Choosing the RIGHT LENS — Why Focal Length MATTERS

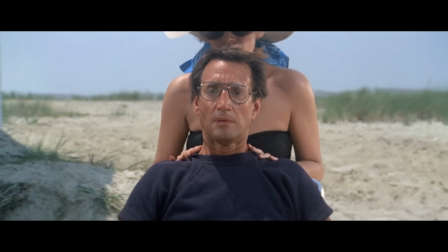27s
This camera technique is called a Dolly Zoom.
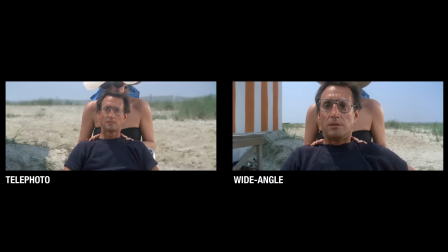30s
The lens is zooming out from a telephoto to a wide-angle field of view, while the camera tracks in to keep the subject the same size in the frame.
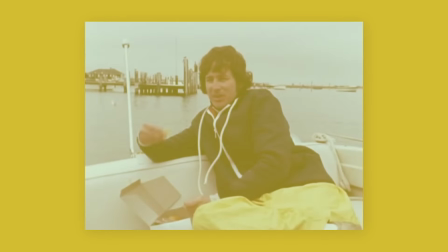38s
Here it's being used by director Steven Spielberg in his 1975 film Jaws.
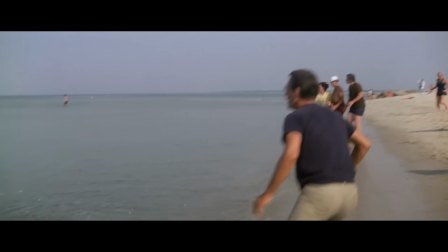43s
This is the moment the film's protagonist, Brody, realises that a shark has attacked a young boy swimming in the water. This shift from a narrower to a wider field of view separates Brody from the background and from his wife. It has an isolating effect. The features of his face become more exaggerated, reflecting the disorientation we can feel when thrown into a state of panic.
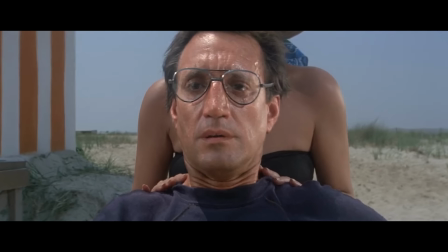64s
Spielberg is using the lens to play a key part in communicating Brody's thoughts
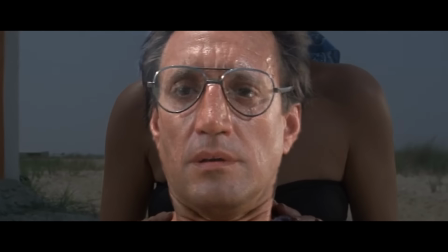69s
and feelings as he comes to the horrible realization that he should have closed the beach.
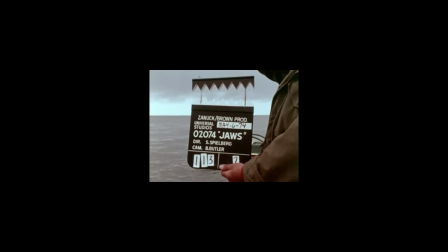74s
This scene demonstrates an important factor in your choice of lens, that focal length affects the psychological impact of your shot.
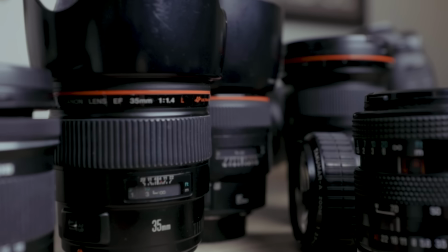86s
Your choice of focal length these days is more important than it was in the past.
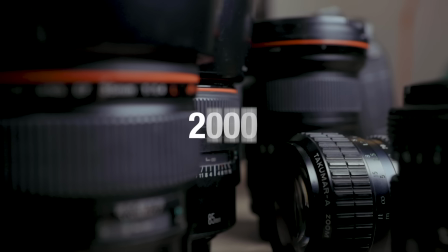90s
It's more important today than it was 30 years ago, when it was more important than it was 30 years before that. Let me take you through why this is and what it means for you as a photographer.
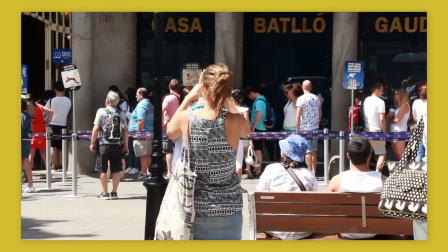100s
Advancing technology has made photography more accessible and therefore more commonplace.
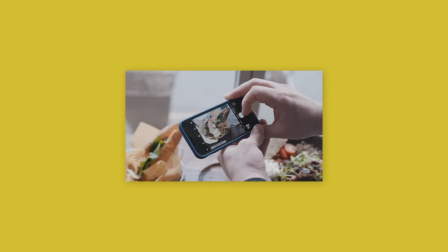105s
But a bigger effect is the impact advancing technology has had on television and cinema.
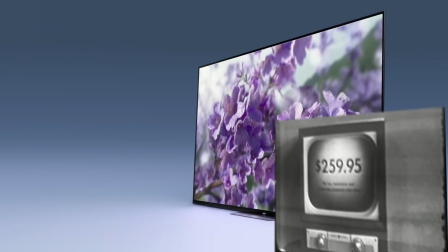110s
Home TVs have got bigger, adopted cinematic aspect ratios, and production value has massively improved for TV series,
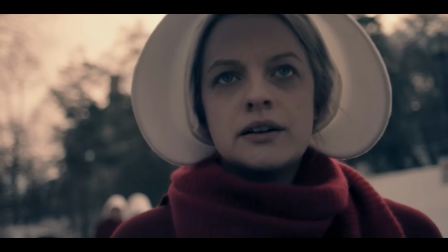117s
to the point where a well-shot TV drama will often be visually indistinguishable from a cinema-released film.
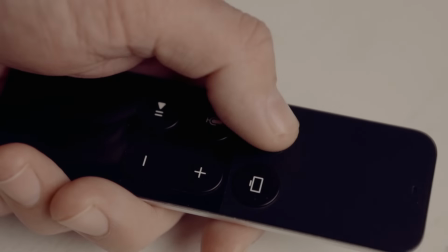124s
And this means that most people will be exposed to this language on a daily basis.
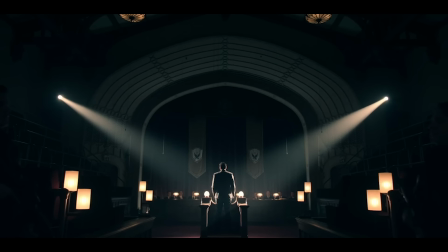128s
The result of this is that our society has developed an acute, intuitive understanding of the visual language of cinema.
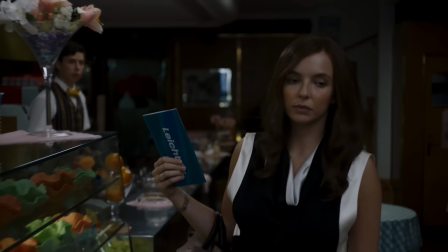136s
Now, while film cinematography and photography are very different beasts in a lot of ways, there are also some aspects that unite them,
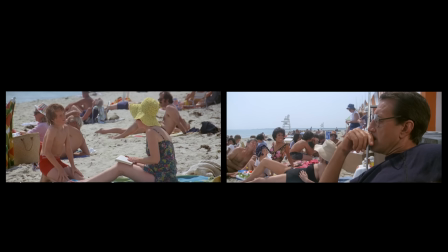144s
and one of those is how we as an audience psychologically derive meaning from different focal lengths. In his 2017 film, Call Me By Your Name,
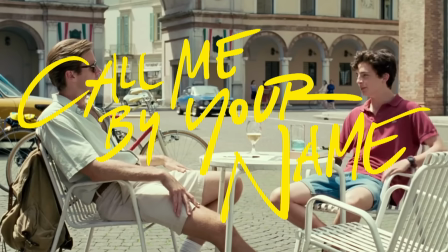155s
the director Luca Guadagnino made the conscious choice to shoot the whole film using only a Cooke S4 35mm lens.
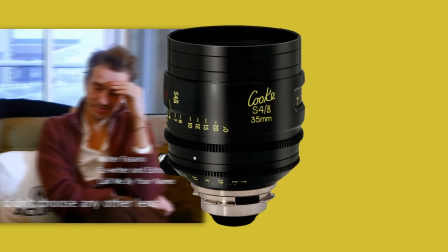164s
In interviews, he states that the choice to exclusively use such a neutral focal length was to give the feel of the human eye. The resulting effect of this is one that removes the barrier of the concept of focal length for the audience.
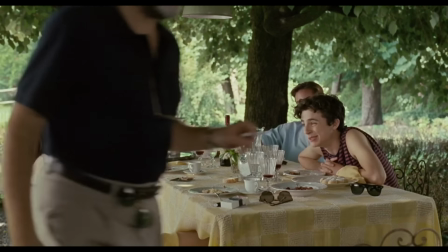178s
We are not so much viewing the narrative through the lens of the director, but being placed into the environment with the characters.
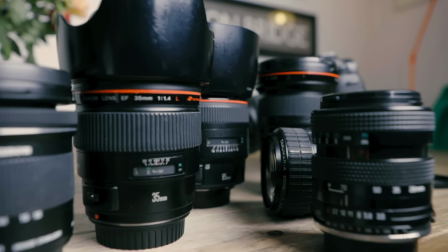187s
When we choose a lens to shoot with, we are making a decision about the psychological value the images we take with that lens will hold.
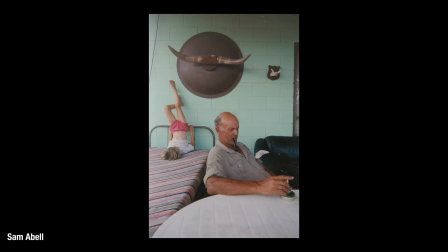194s
A wide-angle lens will exaggerate the perception of depth, but shooting close with a wide-angle lens will give the viewer a unique connection with the subject.
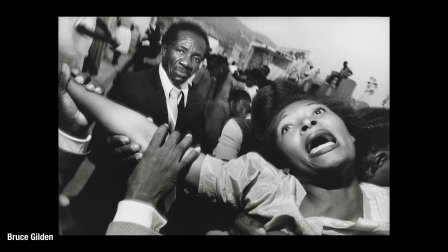204s
As the subject will appear isolated from the elements surrounding them, any movement towards the camera, such as leaning in, will be vastly exaggerated.
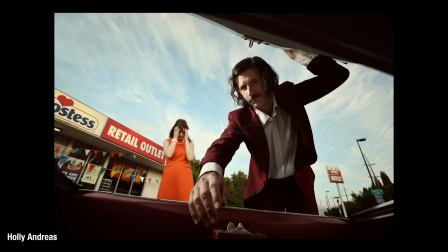211s
We become part of the subject's world. We are close, maybe too close.
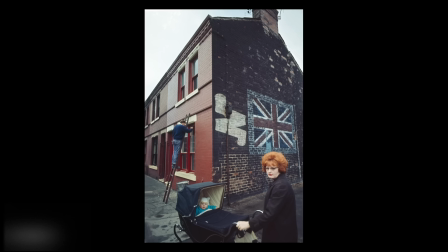216s
There is a tension between the viewer and the subject, and it can become uncomfortable. Maybe we're intruding into someone's world. Cinematographer Roger Deakins is probably best known for his work with the Coen brothers. Together they have created a distinctive cinematic style.
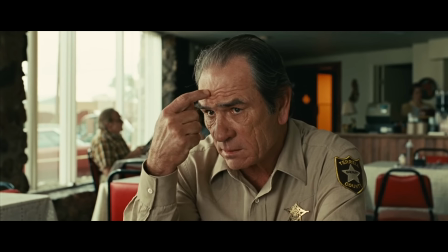233s
Deakins frequently uses a 27mm wide-angle lens for shots of single characters.
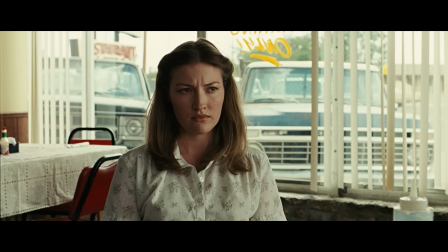239s
His preference for often showing just single characters in the frame at any one time gives these shots a portrait-like quality.
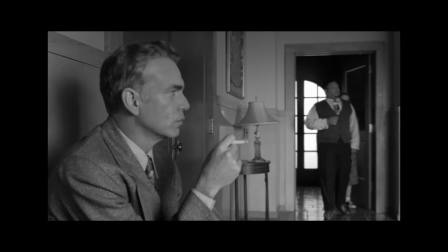246s
The wide lens gives us not only a heightened sense of both dramatic and comedic tension when used close up,
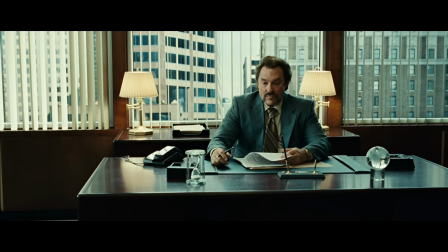251s
but when moved slightly back, the wider field of view allows us to see the subject within their environment.
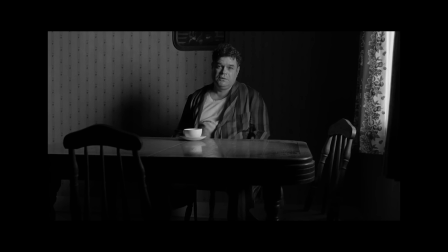258s
We get a contextual portrait of that character, and this tells us more about them than a closer lens would give us.
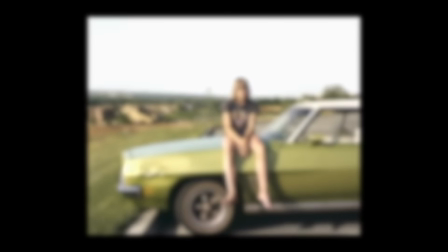265s
A standard lens, usually somewhere around 35 to 50mm on a 35mm stills camera,
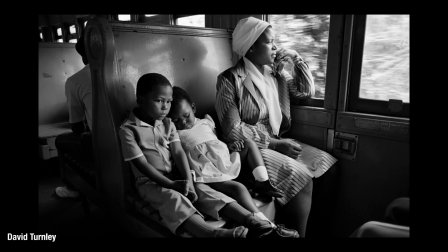272s
is so called because it most closely represents what we see with the human eye.